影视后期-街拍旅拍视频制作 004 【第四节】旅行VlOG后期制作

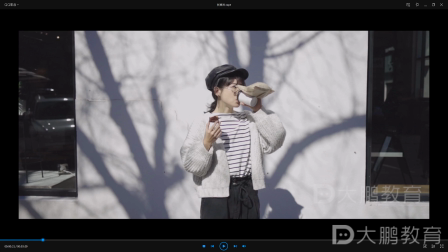24:18 来吧通过23秒大概啊咱们算它的一个镜头数来说的话大概是在10个镜头以内每个镜头它都代表了某一种含义
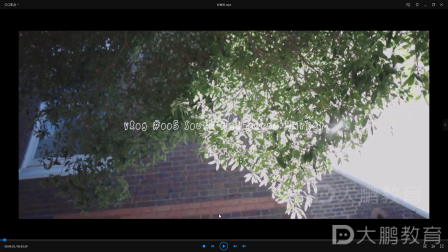24:33 阳光正好啊微风不燥天气不错
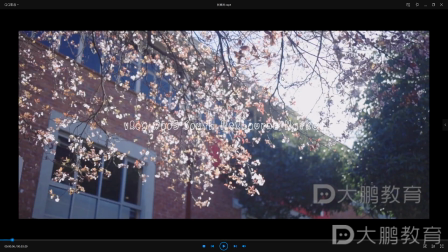24:40 这个呈现的都是阳光洒下来的感觉也有一方面比如说阴天怎么去拍阴天大家想一下它比较适合什么阳光心情还不错我相信无论你的内心当中
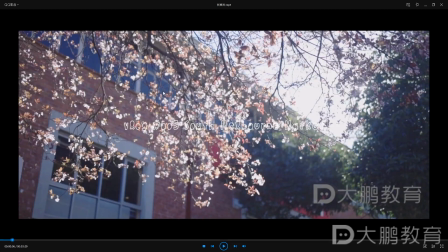24:59 阳不阳光但是当你看到阳光的时候一定是开心的状态它肯定不是伤心的状态那么在这里的话像我刚刚说阴天阴天来说的话它是一个抒发情绪的抒发情绪
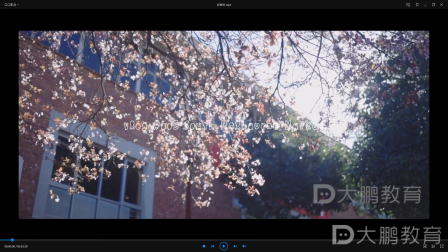25:19 像再给你们说一个小秘密你们看电影的时候如果要到了某位比如说情侣之间他们分手了要表达他们这一场戏怎么去表达那肯定要通过一个雨景也就是会下雨或者是说不是情侣比如说亲人之间
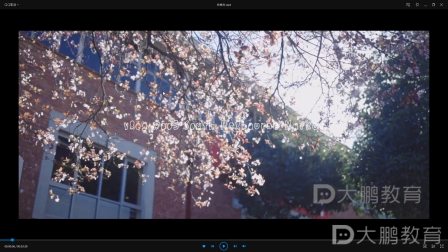25:38 产生了这样一个矛盾不好的事情他也会通过下雨所以说下雨这种相比说阴天还有包括乌云密布这种天气的话它都是在传达一种压抑忧郁伤感的这种情绪分手必下雨
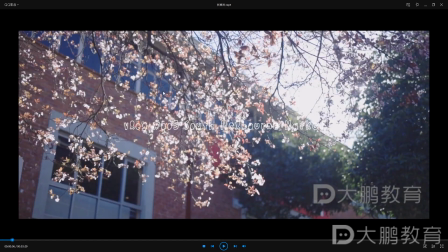25:58 大家已经发现了吧是的没错就是这样的一个规律为什么呢就是通过画面让大家去感受到那种情绪那种情绪所以在这里同样的他的画面传导信息带给我们
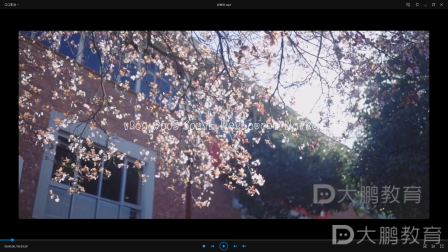26:15 就是今天天气不错我出来溜个包了我出来干嘛呢我出来来逛一逛南市场了所以说啊这个呢就是很重要的一个大家在看视频的时候你们要知道的啊今年晒够了啊不想看到太阳了反正我告诉你之前为了整这个小颗包的
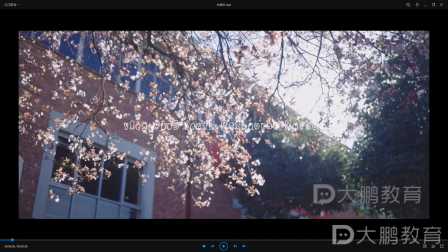26:34 这个Vlog的这样一个项目我已经晒黑了啊行啊在这里咱老往后再给大家去看也就是说这个天气不错
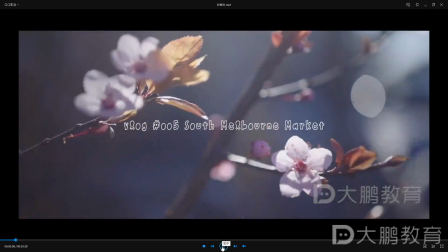26:45 但是感觉这个天气来说的话这个花大家有没有认识的我感觉这有点像春天的感觉有一种像桃花
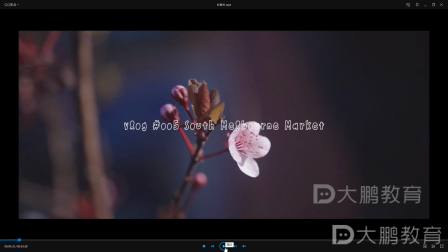27:01 广东的清空是吗有一种春天春的花开的感觉这个就是画面传达出来这样一个画面信息桃花还是樱花对它这个树叶有时候看不清然后在这里的话
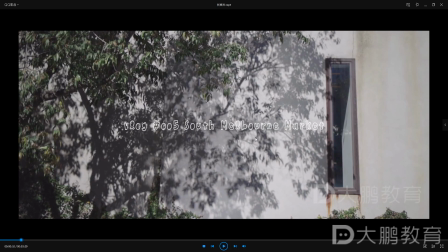27:19 加入了一个光影我再跟大家说一下如果遇到天气晴类似于这种光影光斑的感觉可以去拍一拍
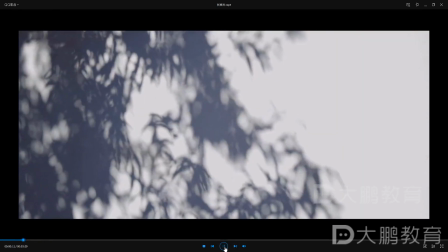27:29 记录下来是梅花吗你通过这些花
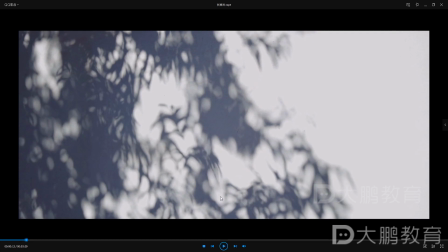27:35 就能够判断大概它的季节有人说樱华的
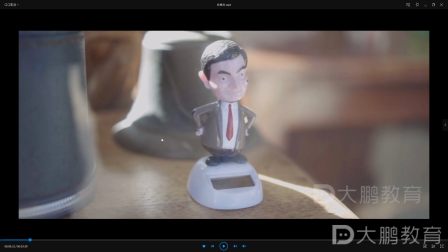27:39 还有一个就是生活的小趣味Vlog给大家说一下他记录了生活他绝对不是单调的生活我再打个比方
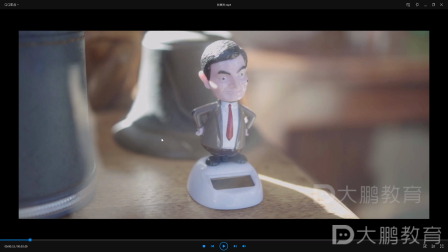27:51 你们喜欢单调的生活吗应该不喜欢吧大家都会喜欢丰富多彩有趣的生活再比如说咱说到人上面如果你喜欢一个人的话你肯定不喜欢这个人特别单调
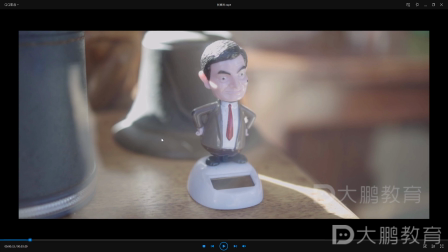28:08 就是感觉这个人特别平你一定喜欢这个人是非常有趣幽默的无论是说这个人适合你什么关系你一定喜欢这种人因为为什么你和他在一起比如说很开心很放松
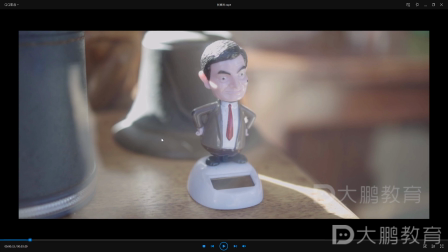28:23 而且他非常有趣能够带给你的是一种叫做让你开心的一个状态有趣会让人开心若无趣的话你和他待在一块就比如说它可能像个棉花一样你打了一拳上去
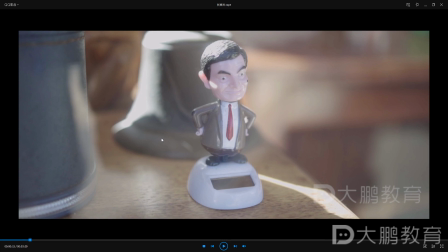28:39 然后毫无反应不能给到你及时的反应的话这个是很那个什么是很无聊的对所以说welog还有一个点对于这个咱们在拍摄一些镜头的时候
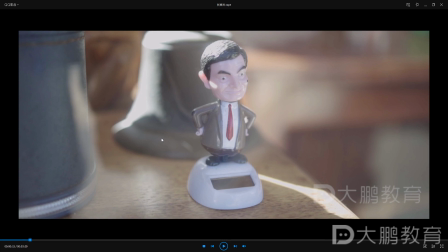28:55 一定要拍摄一些有趣的这种小生活场景的
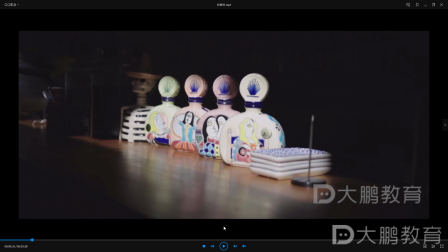28:59 就比如说这个这种这个人晃来晃去的还有包括这些精致的小物件都可以
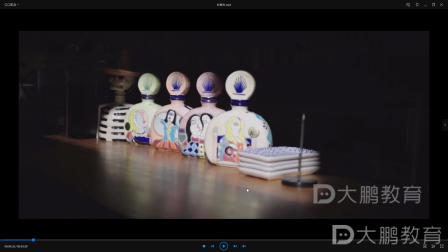29:08 体现你的整个的一个品位是怎么样的好嘞
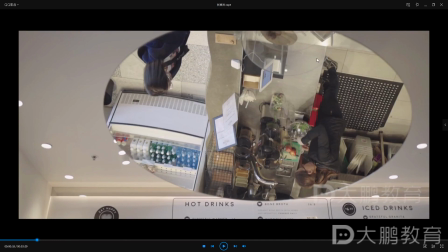29:14 这个是在店铺里面当中他所拍摄的这样一个画面那么最重要的就是利用到了一个镜像影子利用这样一个视角去看整个店员
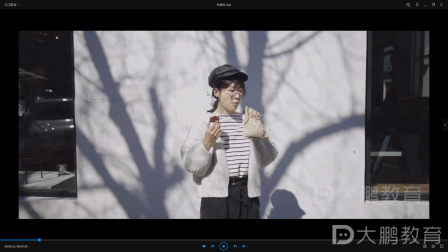29:26 我觉得也是叫做一个新颖的这样一个视角就是比较特别的一个视角然后来到了啊在阳光哎正好的这样一个白墙非常简约然后的话啊在这吃早餐啊吃早餐喝咖啡
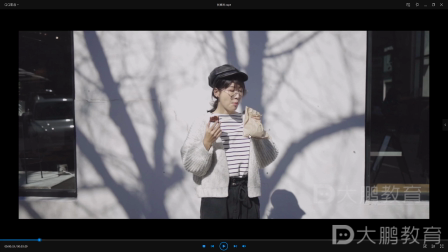29:43 像他吃的早餐的话比较偏西式也就是甜品类的蛋糕类的然后还有一个是像啊这个咖啡大家都知道西方化咱早餐啊就是像比如说我来了北京之后啊
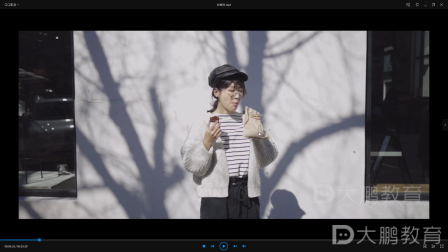29:57 这早餐啊就一般来说啊如果是中式一些的啊包子油条豆浆然后像还有比如说胡辣汤还有像这个豆腐脑北京豆腐脑等等的你看这个就比较中式那如果西式的话那可能是汉堡还有包括面包
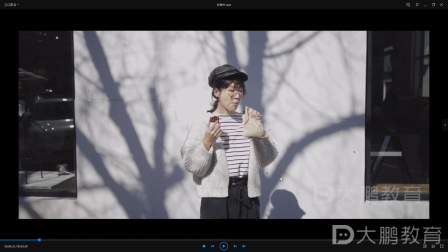30:15 这个来杯咖啡是吧这个是不一样的所以说这个也要看大家这点个人喜好了不是豆汁吗绝对不挑战豆汁那真的你们可以来了北京之后挑战一下北京的话有
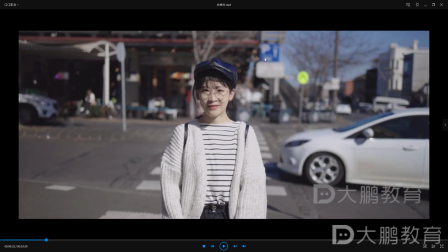30:34 好嘞然后在这里的话我给大家说一下这个是没有加任何的插件的它就是通过前期的一个运镜方式通过前期的一个运镜方式然后给大家呈现了一个转场上一个镜头它也就是说相当于它的一个就是
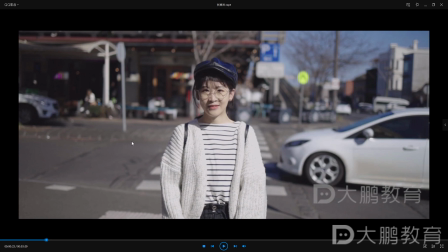30:54 落伏它落在什么呢它落在了天空然后它的起伏第二个镜头起伏下来了这个呢就是在咱们的旅拍里面会比较常见的一个运镜方式大家一定要注意啊
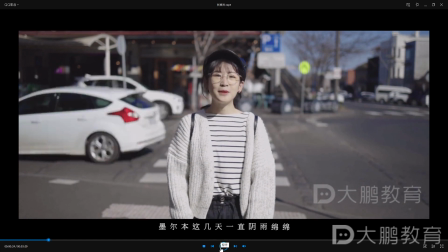31:08 这个一定要学会好嘞然后接下来啊刚刚给大家解读到了
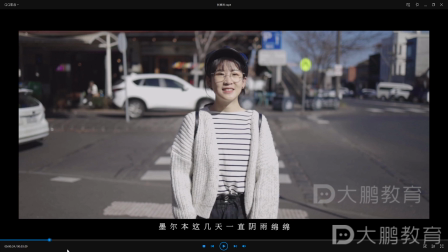31:15 就是通过那几组镜头告诉大家今天天气不错然后啊这个出来溜巴了然后再给大家去看到啊墨尔本这个男士上他周围的整个的一个环境是怎么样的墨尔本啊像它是澳大利亚的这样一个城市
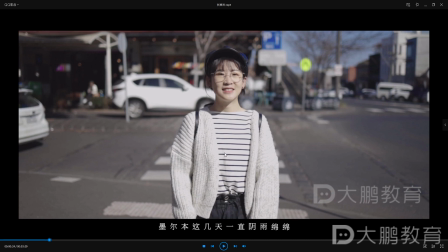31:34 可能到了某一个季节比如说啊这个维他命它刚好是在重庆那么重庆的话它有一个俗称也叫做乌都为什么是叫做乌都呢它的下雨的天气会比北方要更多
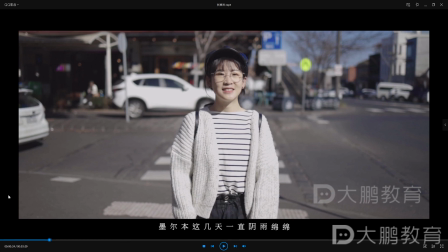31:50 那下雨量可能会比北方更多一些所以说啊你可以说它英语绵绵啊你也可以说它啊等等的还有像像哪里像如果说你来了北京这个天气来说特别舒适真的我觉得今天的阳光就非常不错又不冷又不热
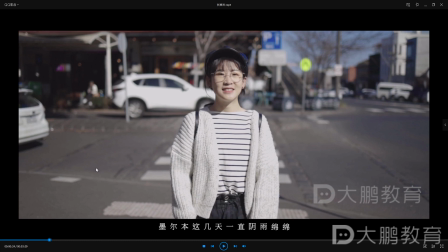32:10 刚刚好非常的舒适真的北京的秋天我觉得是我最喜欢但是我最喜欢也是夏天